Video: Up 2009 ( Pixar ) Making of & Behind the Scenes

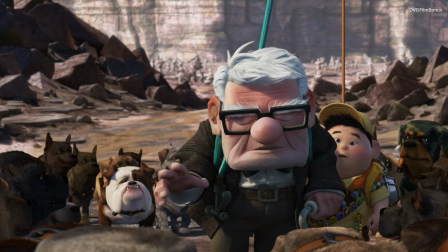[4:05]
I didn't want to be a young person putting our own contemporary physical expressions onto the character.
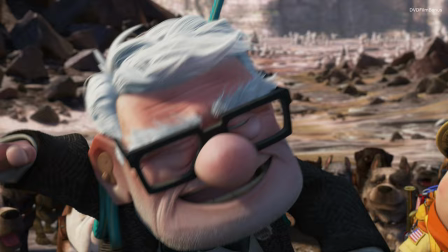[4:13]
So we always try to think of what were things our grandparents would do. How would they act something out?
Adventures out there.
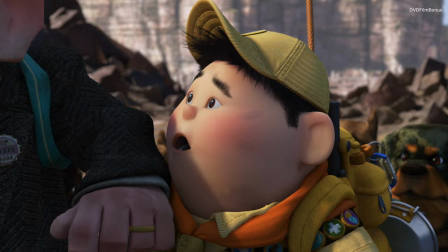[4:18] It's really him. That's Charles Munch. It is. Who's Charles Munch?
Munch and Carl both want the same thing. They want Kevin. Carl wants it so that he can set it free and gain Russell's trust and friendship. Munch wants it so he can have fame and adulation and go back to New York and be back at the top of his game.
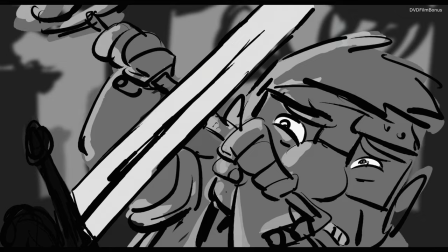[4:41]
So, of course, they're gonna have to come to loggerheads and fight over that at some point. And just the two of them fighting, I think the idea of those things in contrast is so funny. And the animators did such a good job with the physics of it that, you know, when Munch
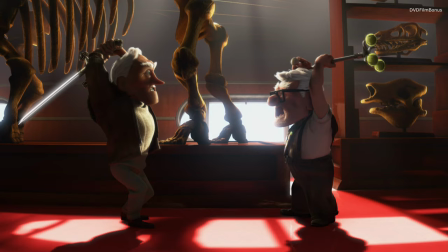[4:59]
and Carl get their back stuck, ah, you You just buy in, and it's so funny because it's so believable. Make it as funny and specific and unique as you can. We've all seen plenty of action fights.
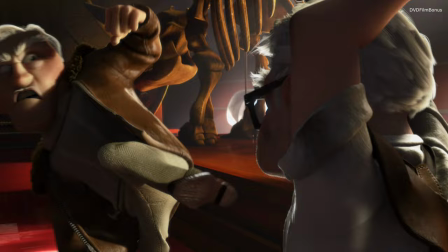[5:10]
How would it be if a 90-year-old man and a 78-year-old man are fighting, right?
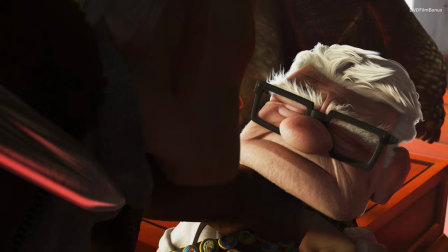[5:15]
What are the things they have to deal with?
Any last words, Fredricksen? Come on, spit it out!
And then there was also the other school of thought, which is, how do we keep this serious and feel like there are actual stakes,
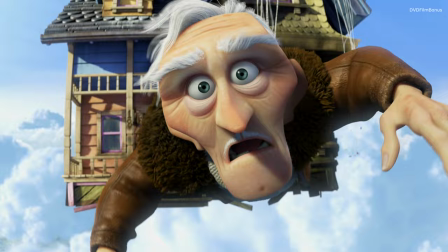[5:28]
that it's not just a joke, that they're all gonna laugh and go home and nothing bad's gonna happen? It's gotta do both of those.
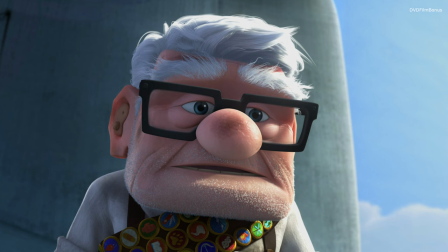Somehow, there's a smattering of all the old people in our lives who are working on it ends up in Carl. So that's awesome. I think this film, in a way, is it's a way to say thank you to them. There is a connection that, and a real knowledge and wisdom, I think, that you gain by having older people in your life.
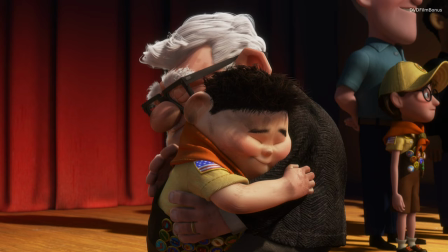[6:02]
It would be great if grandparents, for this film, were able to take their grandkids and both sit and watch the movie and feel sort of a connection there.
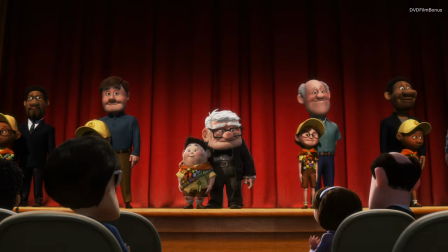[6:11]
And that's the theme of the film, that the meaningful adventure in life is the relationships we share with each other.
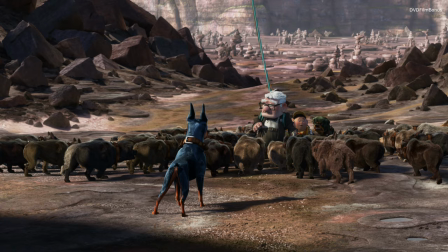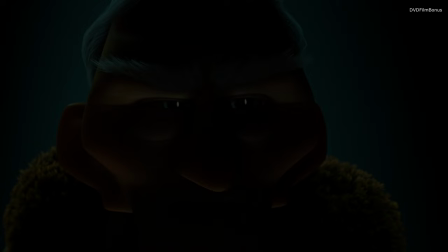[6:25] Hey!
Months is this old guy who needs help out there. He's been out there 52 years and he can't get around in the Tapui as well, but he's got his faithful dogs. The closest relationship he has to any person is with his dogs. He's like the crazy cat lady, only with dogs. He's got 50 dogs all around, and they've probably been, he's been breeding them and keeping new dogs coming,
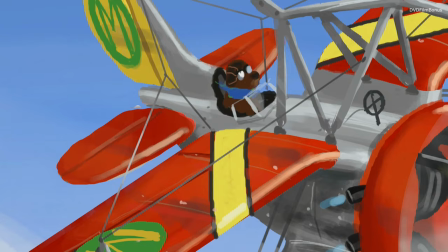[6:55]
and so he's trained them, you know, they're his wait staff, they fly his planes for him, they do everything for this guy. He's an old guy who comes from another era where the dog is there to serve him.
Oh, Ψηλά, you've done it again.
Our dogs don't speak with their mouths.
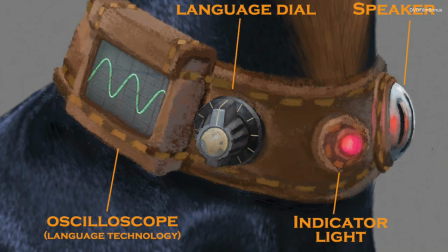[7:14]
The dogs in Up have these special collars that were designed by, you know, C.F.
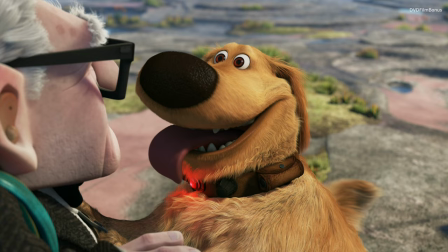[7:19]
Munz, the famous inventor. So they have speakers on them that speak their thoughts.
He is a good and smart master, and he made me this collar so that I may talk.
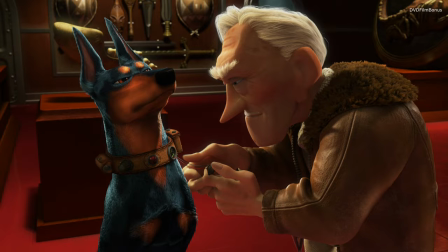[7:27] Squirrel!
We didn't want it to be a cartoon dog. We wanted it to be a real dog, just that it happens to have this technology.
There you go, big fella. Thank you, master.
One thing everybody does, it seems like, is they sit and make up lines for their dogs.
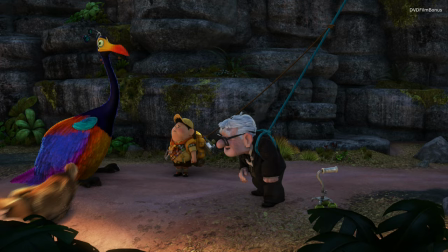[7:42]
Like, you know, here comes the dog to the table. Are you going to eat that? You know, it's just, that's what dogs talk about. That's what they think about.
Go get it! Oh, boy! Oh, boy! I will get it and then bring it back!
These are actual dogs.
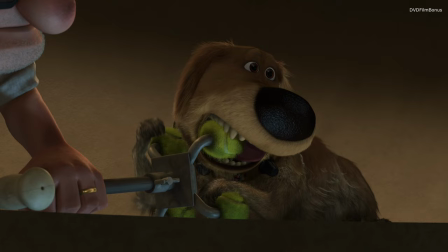[7:54]
We think of them as they are gonna behave like dogs.
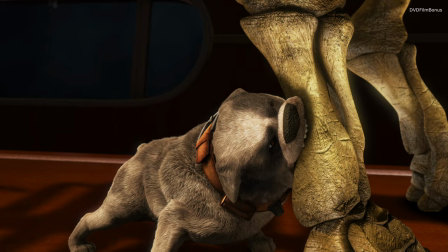[7:58]
They're gonna do all the little nuances that dogs do, but then the voice coming out just ties in with the behavior.
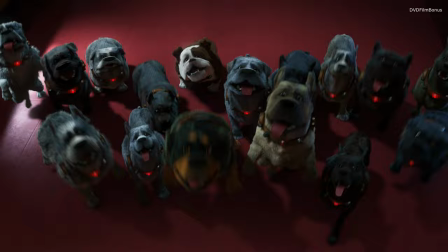[8:04]
So it's matching real dog behaviors with what the voice is. Dog behavior is all about the body language.
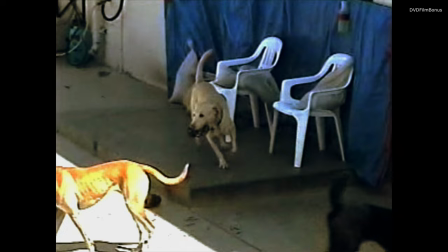[8:13]
So we just looked at a lot of dogs.